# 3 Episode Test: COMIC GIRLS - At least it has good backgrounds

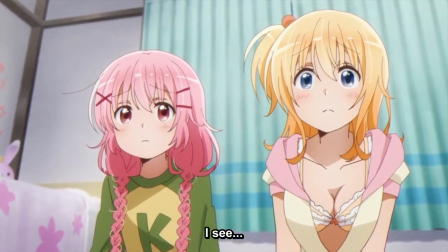491s
The two audience surrogates were crying from it,
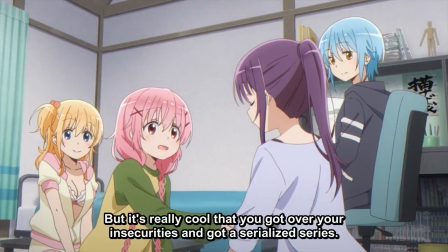494s
but the directing was so flat and her performance so milquetoast and the story delivered so poorly that I doubt anyone who was watching the show actually cried.
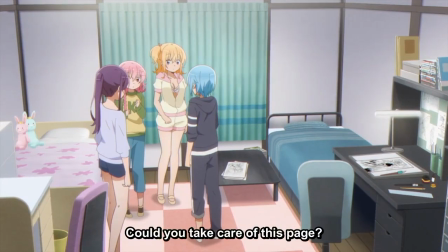502s
After that, they work on Best Girl's generic shounen manga, and can someone please explain to me why the hell this manga has better art,
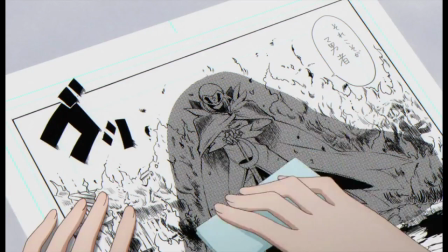510s
a better established tone, better shot composition, and better character designs than the actual fucking show?
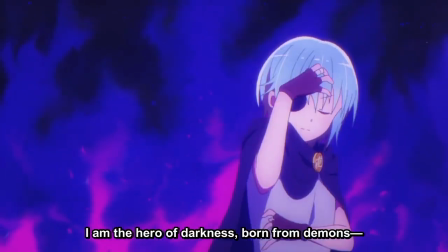517s
Whatever. Best Girl continues to do her bits and the others react to her. It's about a 50-50 split between duds and decently funny jokes.
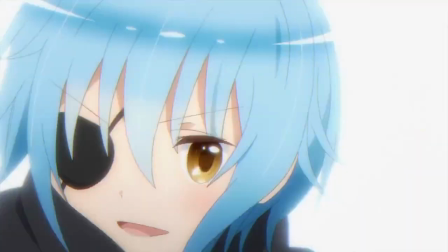524s
The main character keeps screwing up and crying about it, but Best Girl picks up her slack and she learns that she can rely on people, I think?
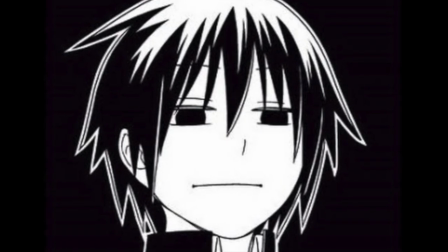532s
Even though this is an example of her trying to help someone else but failing to do so effectively, and so it's less her relying on others and more others relying on themselves instead of her.
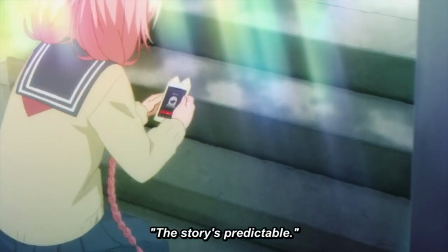541s
Either way, we get introduced to her as someone who wants to get better at manga, but she does nothing to improve at manga by the end of the first episode,
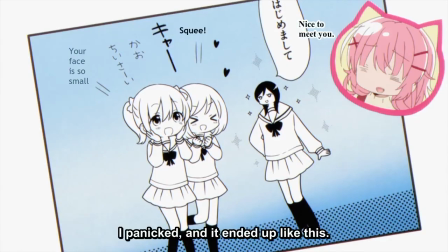549s
nor does she learn that there's more to life than drawing manga or anything like that.
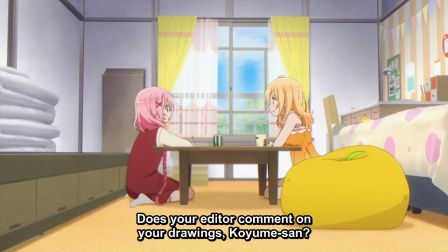554s
Basically, her character motivation has nothing to do with anything she does this episode,
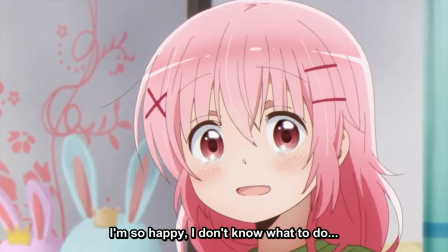560s
which assists the terrible directing in making sure the audience feels absolutely nothing. Screenwriting is hard.
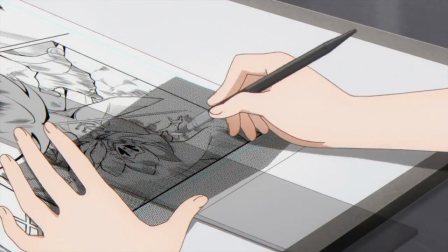569s
I'll be honest, there was this montage near the end where I was kind of feeling a little something, but then I saw one of the manga panels again, and all of my attention was sucked towards that.
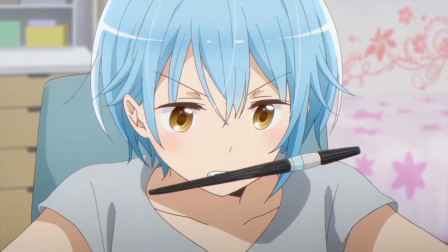578s
And when your story is so uninteresting that the most engaging part of it loses to the generic faux manga you made within its universe,
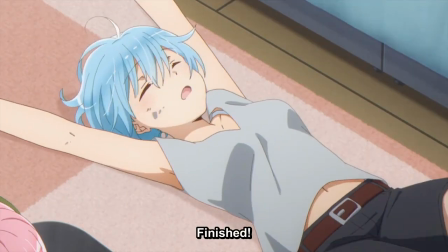585s
that That says something about the quality of the show you're making.
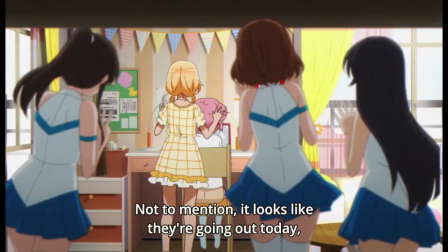592s
That feeling when you try to do a quasi-artsy shot, but your in-universe anime figurines look more like real people than your characters do, so you accidentally make it look like a bunch of people are standing behind them and you confuse the audience.
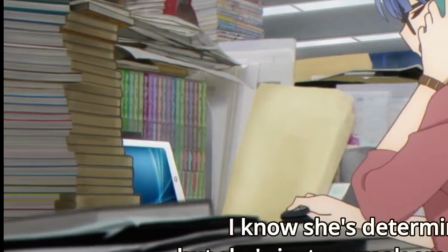604s
Okay, and seriously, when your backgrounds are this detailed compared to your bland-looking characters who are doing nothing interesting,
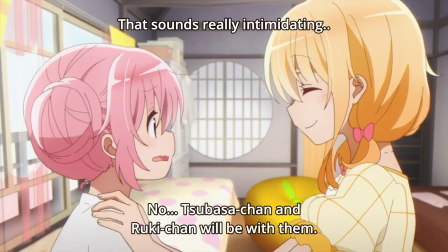612s
my eyes are drawn towards the backgrounds and I lose track of what's happening. until at
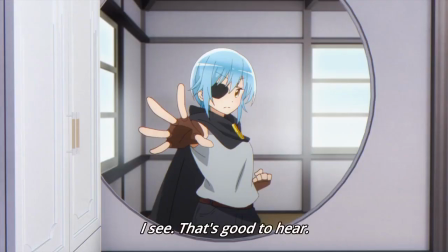618s
least best girl shows up her writing is terrible but she makes me smile and she makes me pay
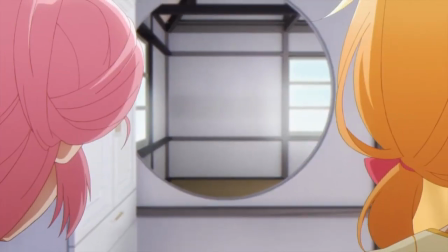623s
attention so bless her heart wait wait what the what the what what the fuck
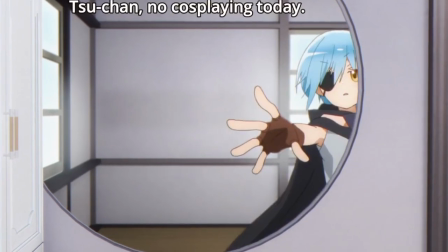632s
my heart cries out what do i call the pain they
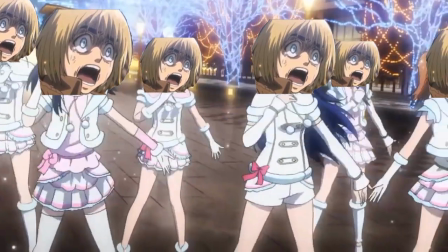638s
can't even fucking animate a plain translation
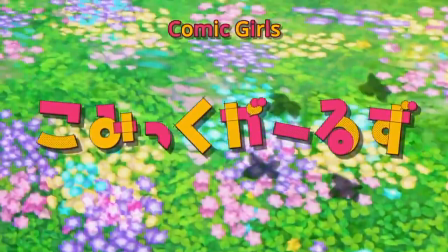644s
So here we have the OP, and it starts with them just showing background, which is probably for the best.
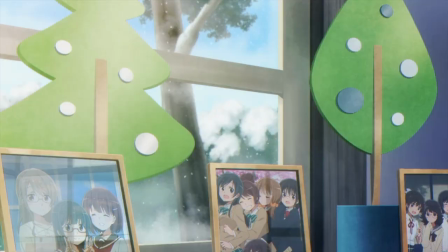649s
Then we get to this picture frame here, where the characters within it are better designed than the main cast.
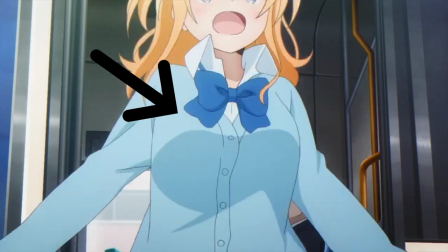655s
And yeah, that just happened.
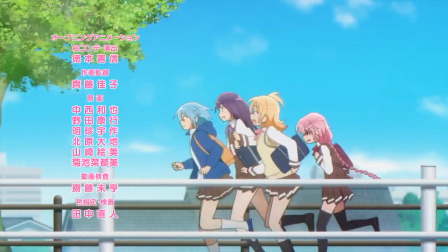658s
Overall, the song's pretty alright musically, there's nothing offensive going on, but the opening sequence itself is pretty mediocre.
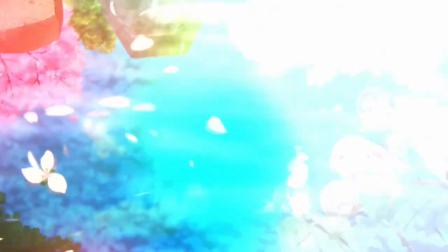667s
Nothing to really say. You've seen everything that this opening sequence has to offer if you've seen any amount of anime before this.
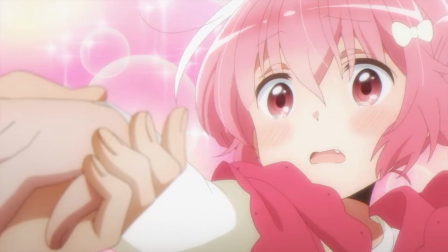675s
So they get off the train, and, you know, I was under the impression that Best Girl with Big Boobs was a thing, and that Glasses with Moe Blob was a thing.
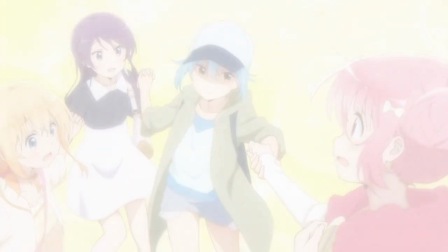684s
So these guys can't even Yuri bait properly, unless they were going for a shipping war,
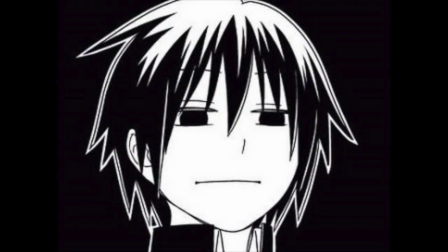690s
in which case I hope no one cares about these characters enough to get mad about this. Anyways, they go shopping for supplies and manga and stuff like that.
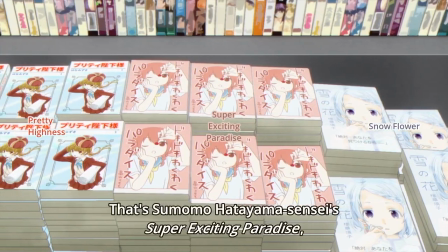698s
So far the episode's been alright, I guess.
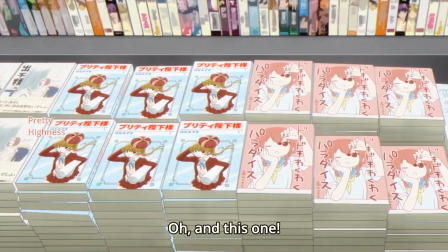701s
The directing's lame and there's nothing interesting happening, but it's comfy and relaxing and the scenery's nice and that's what the slice of life's are supposed to do- Wait, is that Best Girls manga?
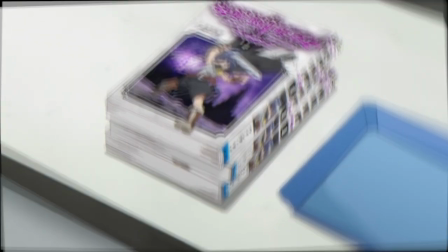710s
Holy shit, open it! There might be something interesting in there! God damn it. They go get lunch.
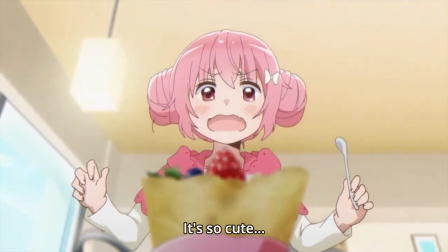715s
The jokes are bad. They try to do this minimalist animation thing, but it looks awful. This... this... this scene here...
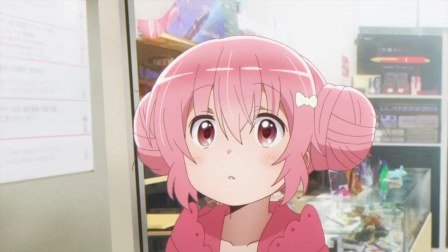722s
This here is inexcusable. Moe Blob looks up, and we see a close-up of Best Girl's face, with no background for context.
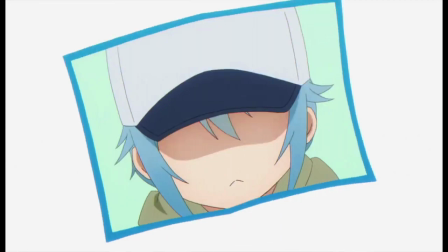731s
Naturally, we assume Best Girl is staring down at Moe Blob really close, but no, it's just showing her eyes,
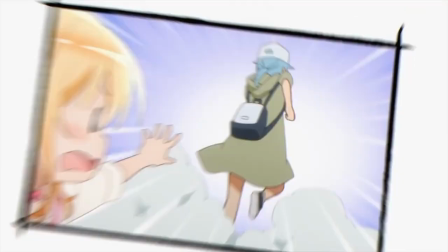739s
doing a discount trigger star sparkle to indicate that she's focused and excited, and then she runs in the opposite direction,
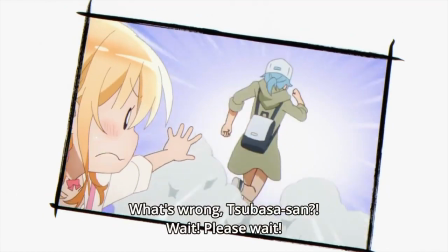746s
which she apparently was already facing. It's so blatant and immersion-breaking. This is...
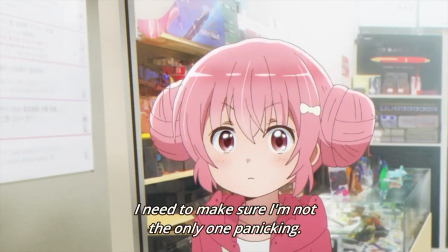754s
How does this make it past the fucking storyboarding sti- None with the episode.
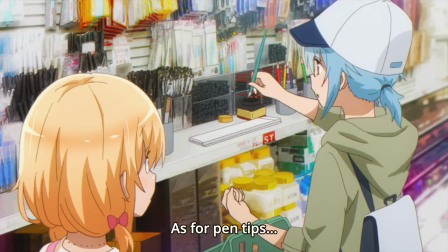762s
Hey guys, anatomy is hard.
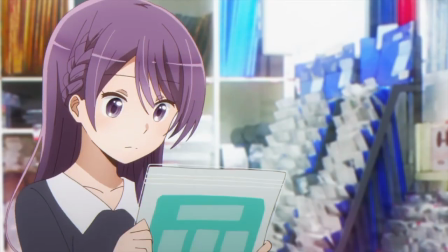765s
And I know that I harp on the mismatch in art styles between the backgrounds and the characters a lot.
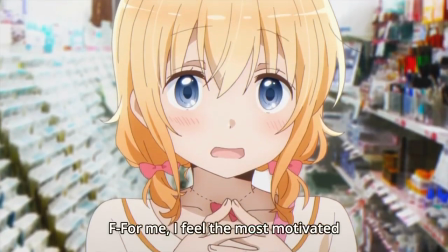772s
But she looks fucking photoshopped in this. Jesus Christ.
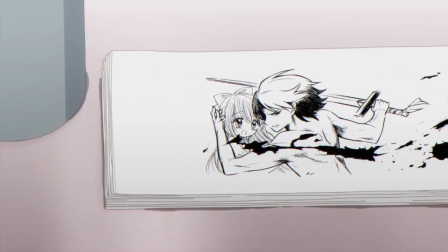776s
So there's this moment where Best Girl and Big Boobs have doodled on the same piece of paper. and Moe Blob hesitantly makes her own doodle right next to it.
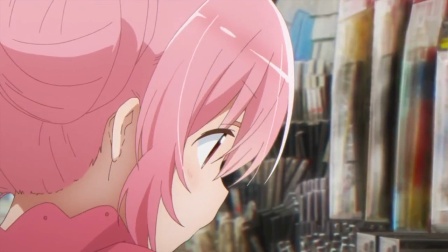785s
And it's a really nice, subtle character moment that shows not only that she's becoming part of the group,
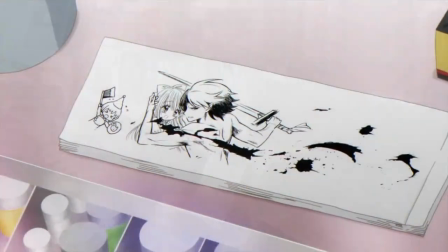791s
but that she's also beginning to see herself as being closer to the others as a professional manga artist.
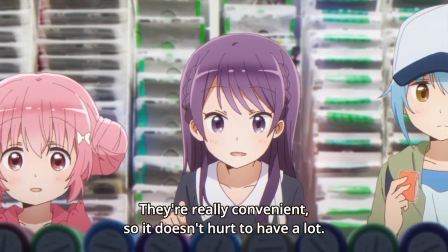797s
As obvious as it is that no one had any passion for this anime except for apparently background artists,
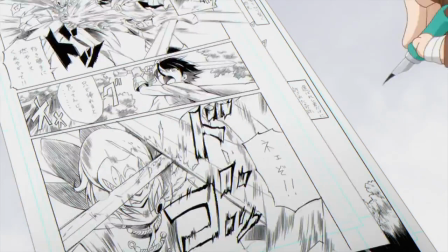803s
the people working on it have some actual talent and are capable of coming up with some really good ideas.
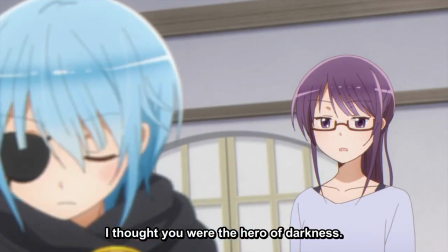809s
And it makes me wonder what these people could have done if they had more time for pre-production.
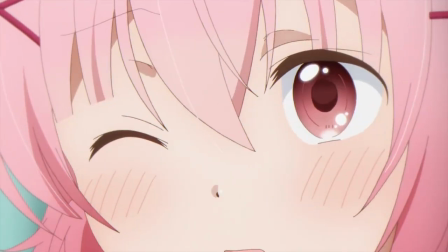814s
They weren't just working on a piece of assembly line gray sludge.
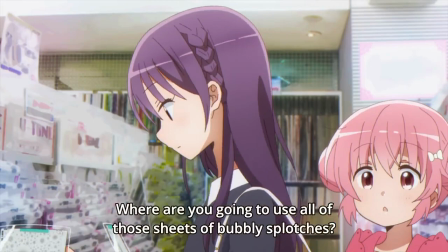818s
They look at some screen tones, and there's a few half decent jokes, and then they look at masking tape, and you know what, I'm just gonna let this play.
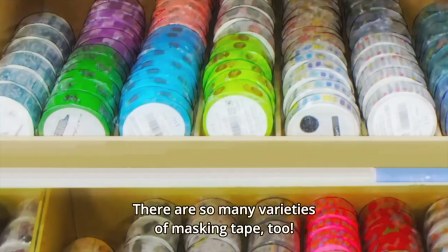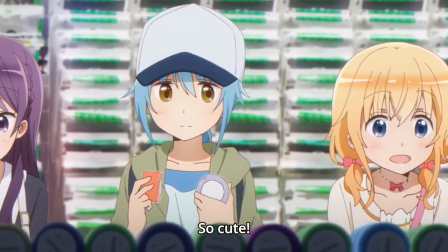832s
Yeah that happened. And then this happens.
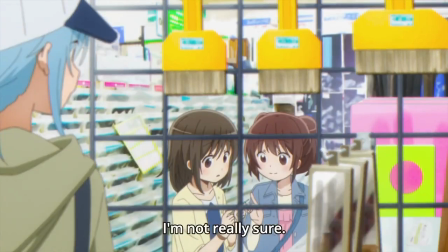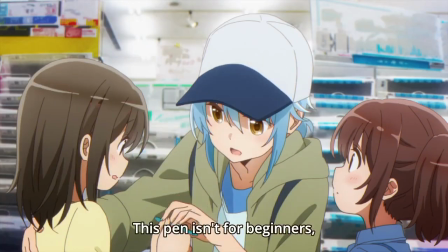Fuck! We were all fucking thinking it.
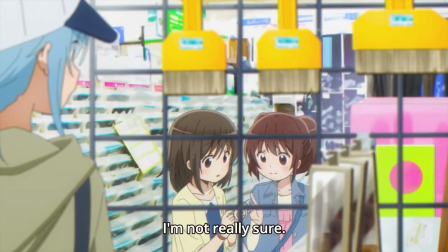852s
Why did you ruin this nice character moment with a good feel and a well-established tone?
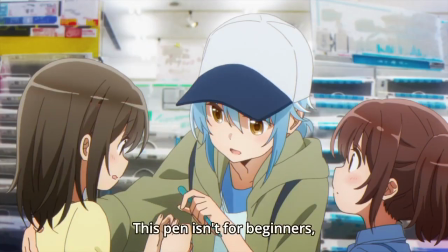859s
It was making me feel an emotion for once in this show.
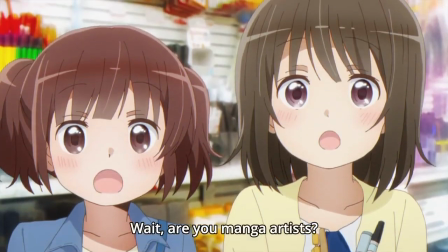865s
After that, there's this joke about how these girls think that everyone but Moe Blob is a manga artist,
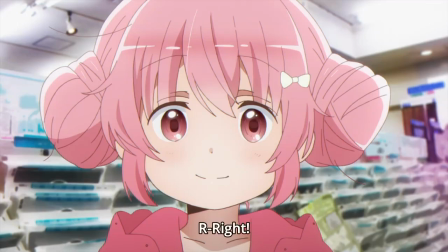870s
and that Moe Blob is an aspiring one, and honestly, this is the funniest the show has been.
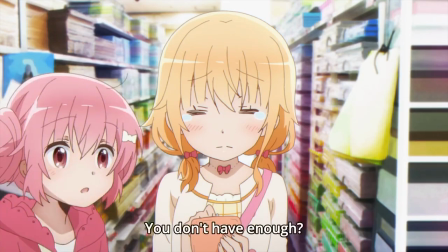877s
It makes more glaring mistakes, but this episode is genuinely better written, I think.
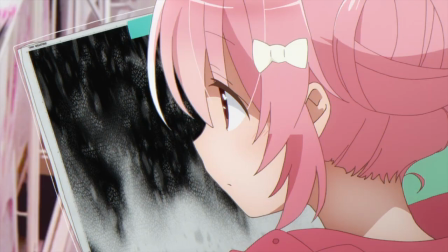883s
Its jokes make me chuckle with some more consistency,
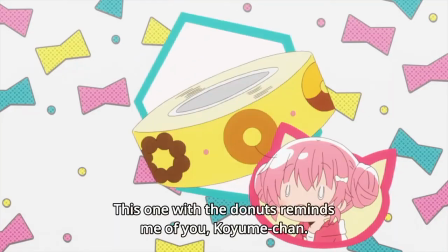886s
and it has this comfy series of varied character interactions that make slice of life what it is.
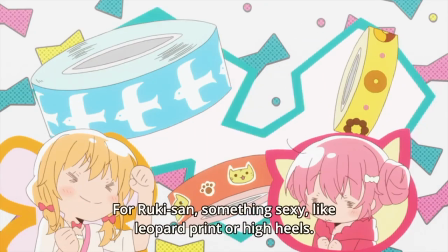893s
The cast is also, well, I don't know, I don't want to say it's shining,
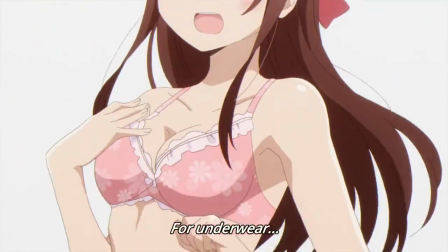897s
but at least they're playing off each other functionally in more ways than the last episode where they practically didn't at all.
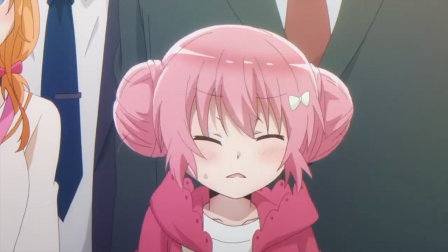903s
There's a lot of little jokes and tiny character moments I'm skipping over, and if nothing else,
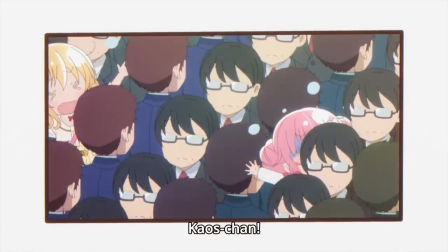908s
the show is doing a good job of making sure that it goes from one little scene to the other without much fluff.
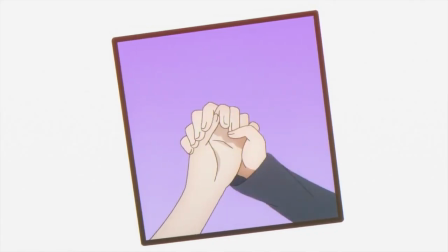913s
You know, if it throws enough to the wall, more of it's gonna stick, even if it's not the stickiest stuff in the world.
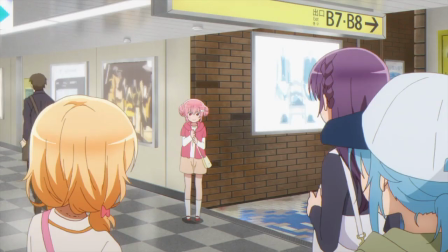920s
The scenes aren't well done most of the time But it does go a long way towards making it watchable,
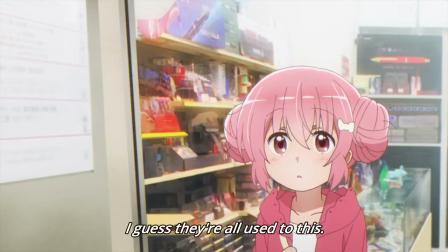925s
you know On an unrelated note, this show does a really good job of making this place feel like a real art store I'm not sure if you've ever been inside of a Blick before
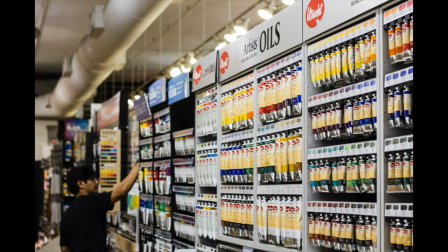932s
But they did a really good job of capturing the sort of atmosphere it has Making
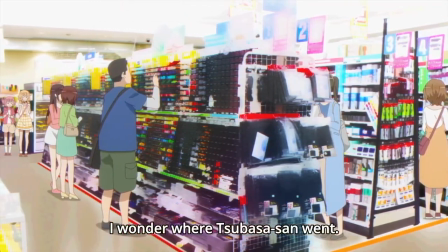938s
the store feel stocked And so I really gotta hand it to the background painters
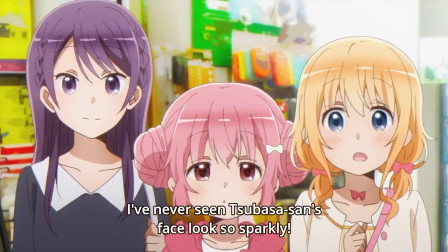944s
Again, they're really working their asses off for this show, I gotta say All right, so just a little correction here. I'm not entirely sure if this is true, but while I was editing, I came to the sneaking suspicion that a lot of the backgrounds,
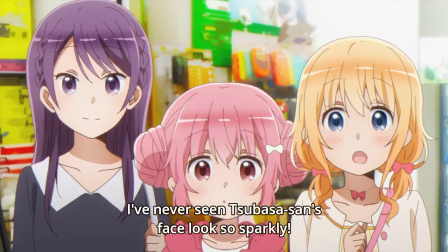958s
especially in this art shop, aren't actually painted, but instead are photographs that have been put through a bunch of filters. I don't know how I would tell that for sure, but it certainly looks like that, so I don't know. Maybe the background painters don't deserve as much credit as I'm saying they do.